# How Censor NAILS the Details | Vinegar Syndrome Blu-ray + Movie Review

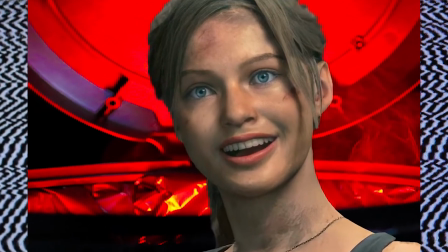Today I'm going to recommend a movie that won't work for a lot of people.
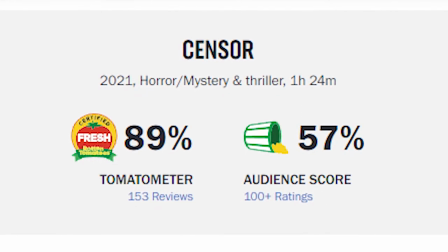It's the kind of film that has a pretty split response from audiences, a slow burn into the surreal and strange.
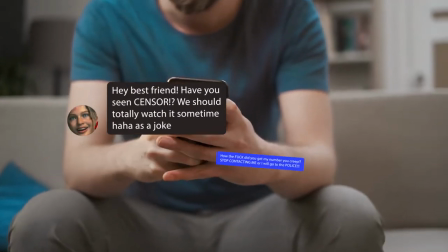The kind of movie that you might recommend to your friends if you want them to stop texting you.
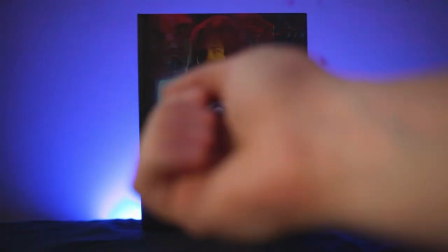Why, it's Censor!
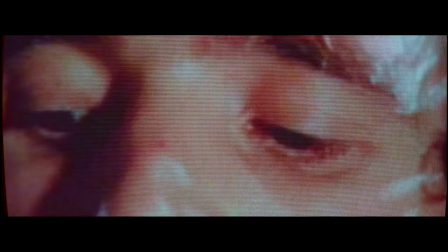Censor is an indie psychological horror film that follows Enid,
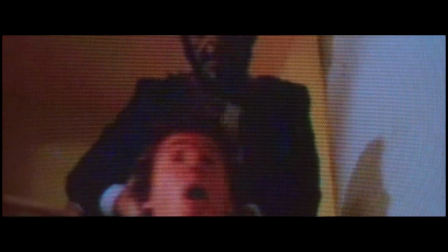a film censor responsible for cutting the most violent and disturbing scenes from films during Britain's Video Nasty's era in the 1980s.
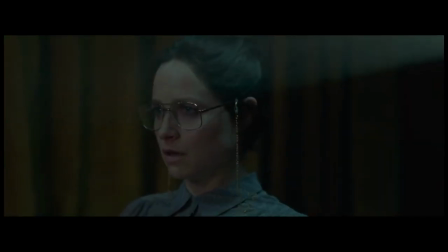One day she's assigned an eerie film that recalls some of her own childhood trauma and she becomes convinced that the film is tied to the disappearance of her sister.
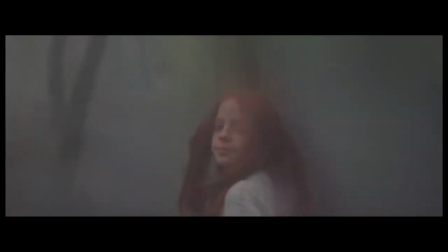As Enid investigates further, the lines between fiction and reality start to blur.
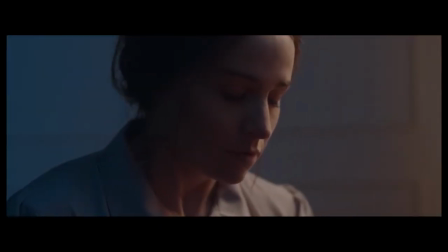Censor released earlier this year in June and I haven't been able to get it out of my head.
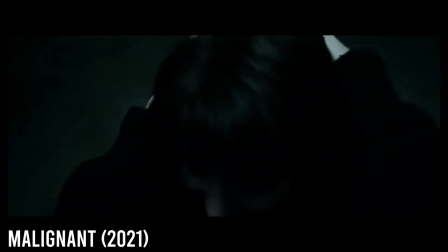Malignant may have been my favorite horror movie this year for how unexpectedly crazy and fun it was,
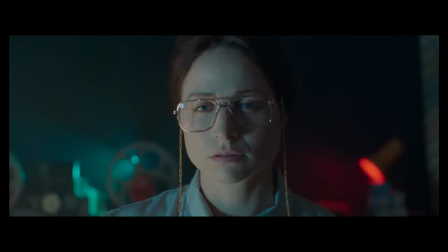but Censor is the one I keep going back to for repeat viewings. And each time I do, I'm finding new details that make me appreciate it more and more.
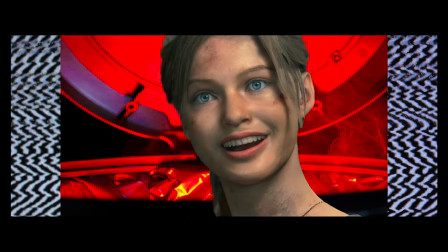It's kind of become a comfort movie for me. Weird I know, but it just checks a lot of boxes for me.
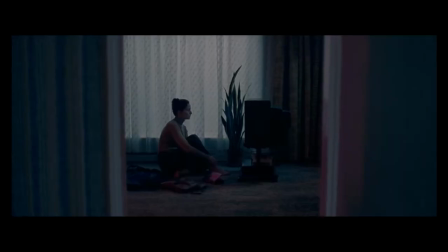The film is very well paced and shot.
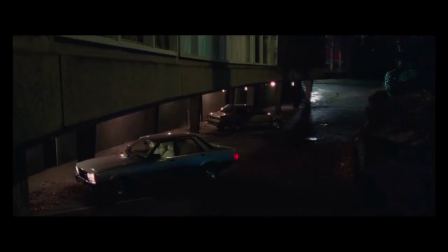You can tell that every detail from the sets, locations, and costumes were all given a lot of thought, because they all serve to inform us on the character throughout the film.
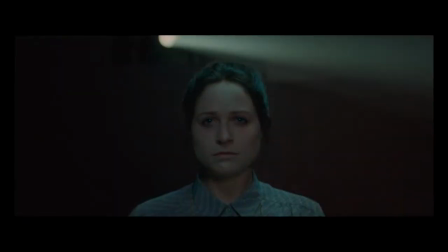Censor feels like it was made by someone that's directed a ton of movies, but it's actually the feature-length debut of director Prano Bailey Bond.
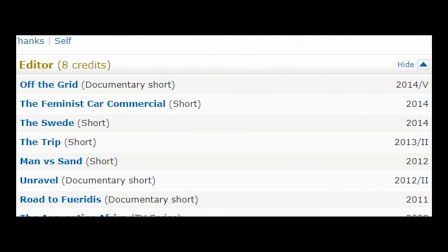She's made some short films before this, Nasty being the one that inspired Censor, and in those you can find the same level of care and thought behind the material.
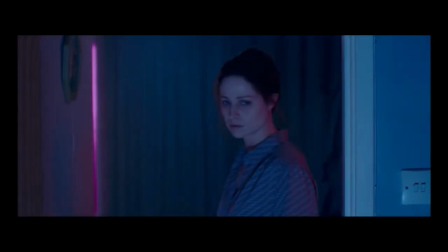I can't wait to see what she does next, and I can say the same of Niamh Valger who plays Enid.
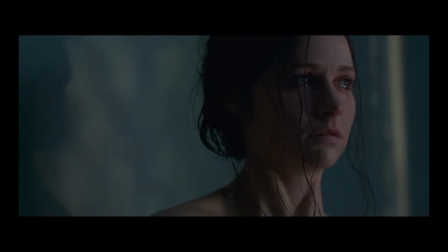Censor is very much a character-driven horror movie, and so the whole thing relies on her performance.
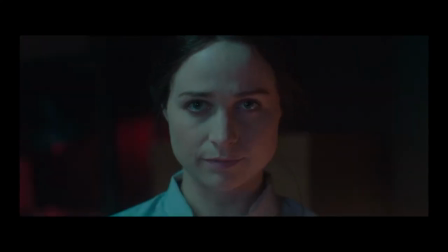Enid is pretty reserved and standoffish.
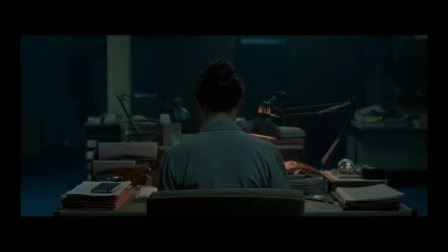She puts up walls to keep people out and could have easily just been a cold character, but with just a simple look,
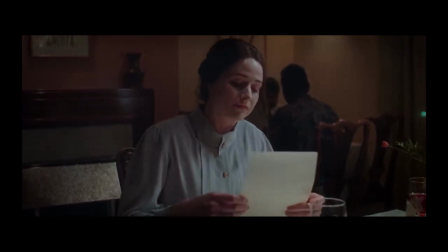Neve invites us to fully empathize with Enid, and by the end I was left feeling really sad for her character in a way.
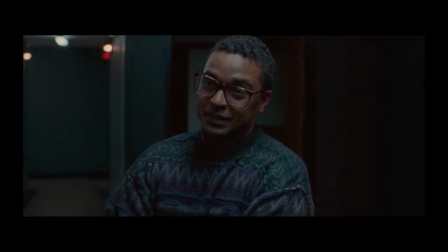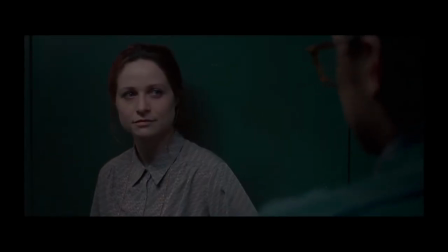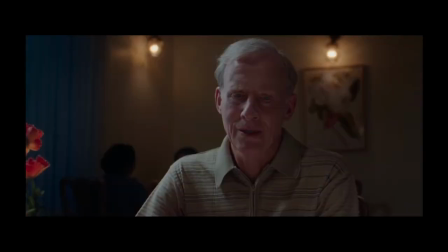There are also some really clever attributes added in the script and with the direction that helped flesh the character out as well.
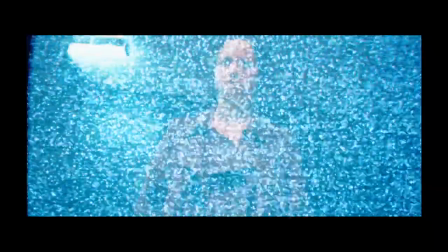Details like her nervous tick are pretty obvious on a first viewing but it's things like her shrinking posture
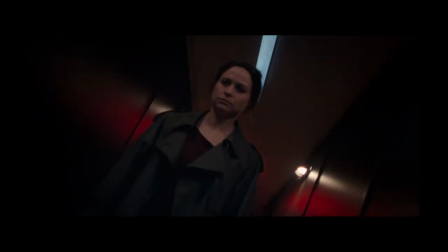or her hair slowly unraveling as she falls deeper into madness that you may not notice until a second watch.
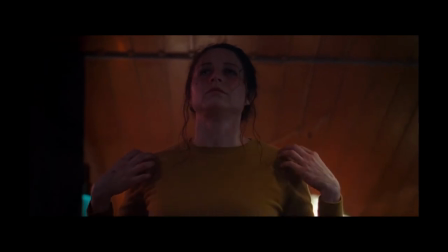Another clever way the film clues you in on Enid's declining mental state is through the cinematography by Annika Somersen.
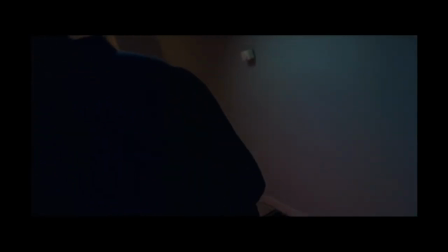This movie looks incredible. It was shot primarily on 35 but has some segments on 8mm and even VHS,
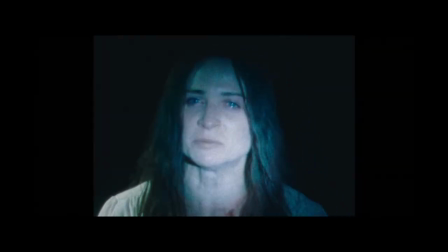which really feel authentic to that video Nasty's era backdrop it's set in.
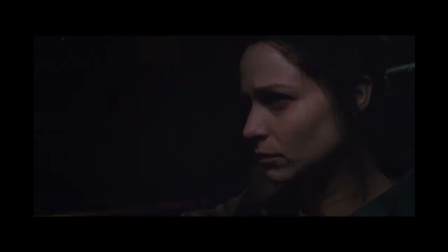They also play around with the aspect ratio in the final act, but it's not just for style and it actually informs us on Enid's mindset.
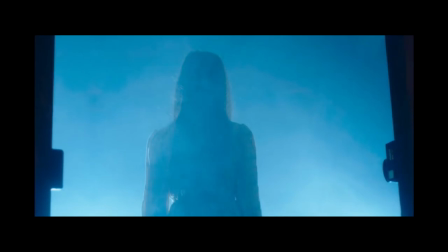There are some expressive lighting choices in the Dreamy segments that have a clear inspiration from Italian Jallos,
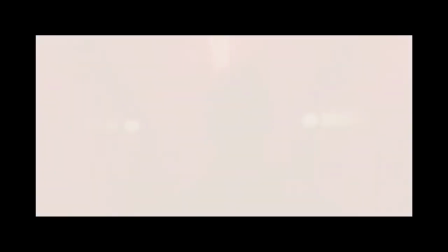but again it's more than just a simple stylistic choice.
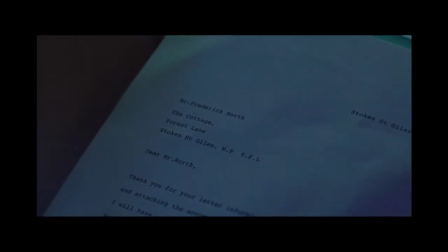And you'll notice some of the same lighting start to creep its way into Enid's crumbling reality in subtle ways, which I thought was just great.
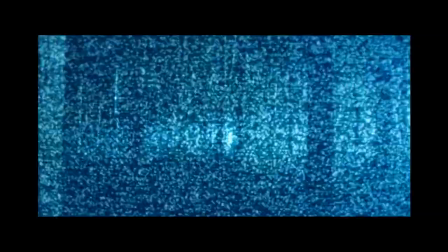The sound design and editing are also really strong here with some really cool and effective
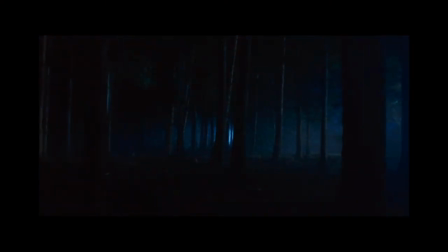analog sounds and really solid transitions and pacing all throughout.
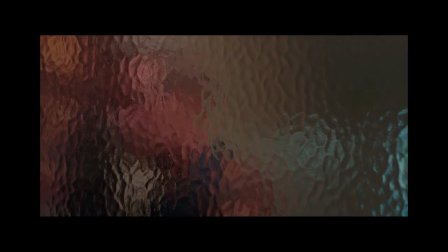I fully recommend this movie, especially to anyone that enjoys David Lynch or Cronenberg,
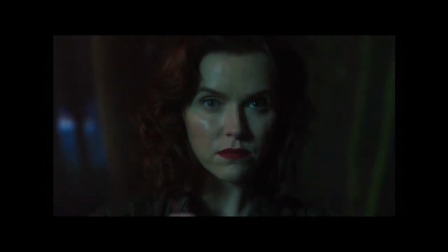but I have to say it's a bit underwhelming at first and I can see why it doesn't work for some people.
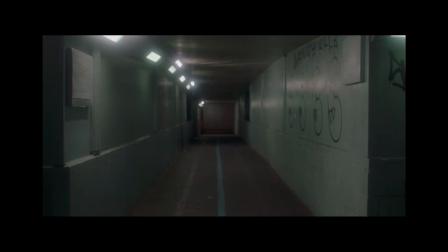There are a lot of unanswered questions by the end and it's left up to you to answer them for yourself. I both loved and hated that. The film asks a lot of questions, there's obviously the mystery of Enid's sister, but I'm more referring to the themes of the movie,
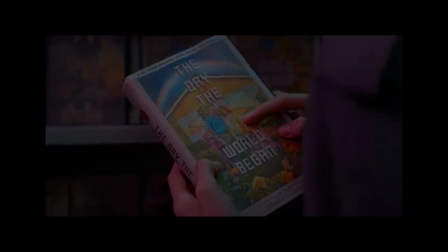like repressed trauma, guilt, and the effects of repeated exposure to violence in film.
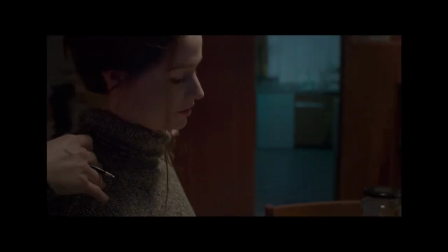Part of me wanted to see some of these ideas explored a bit further, but the other part of me loves the ambiguity.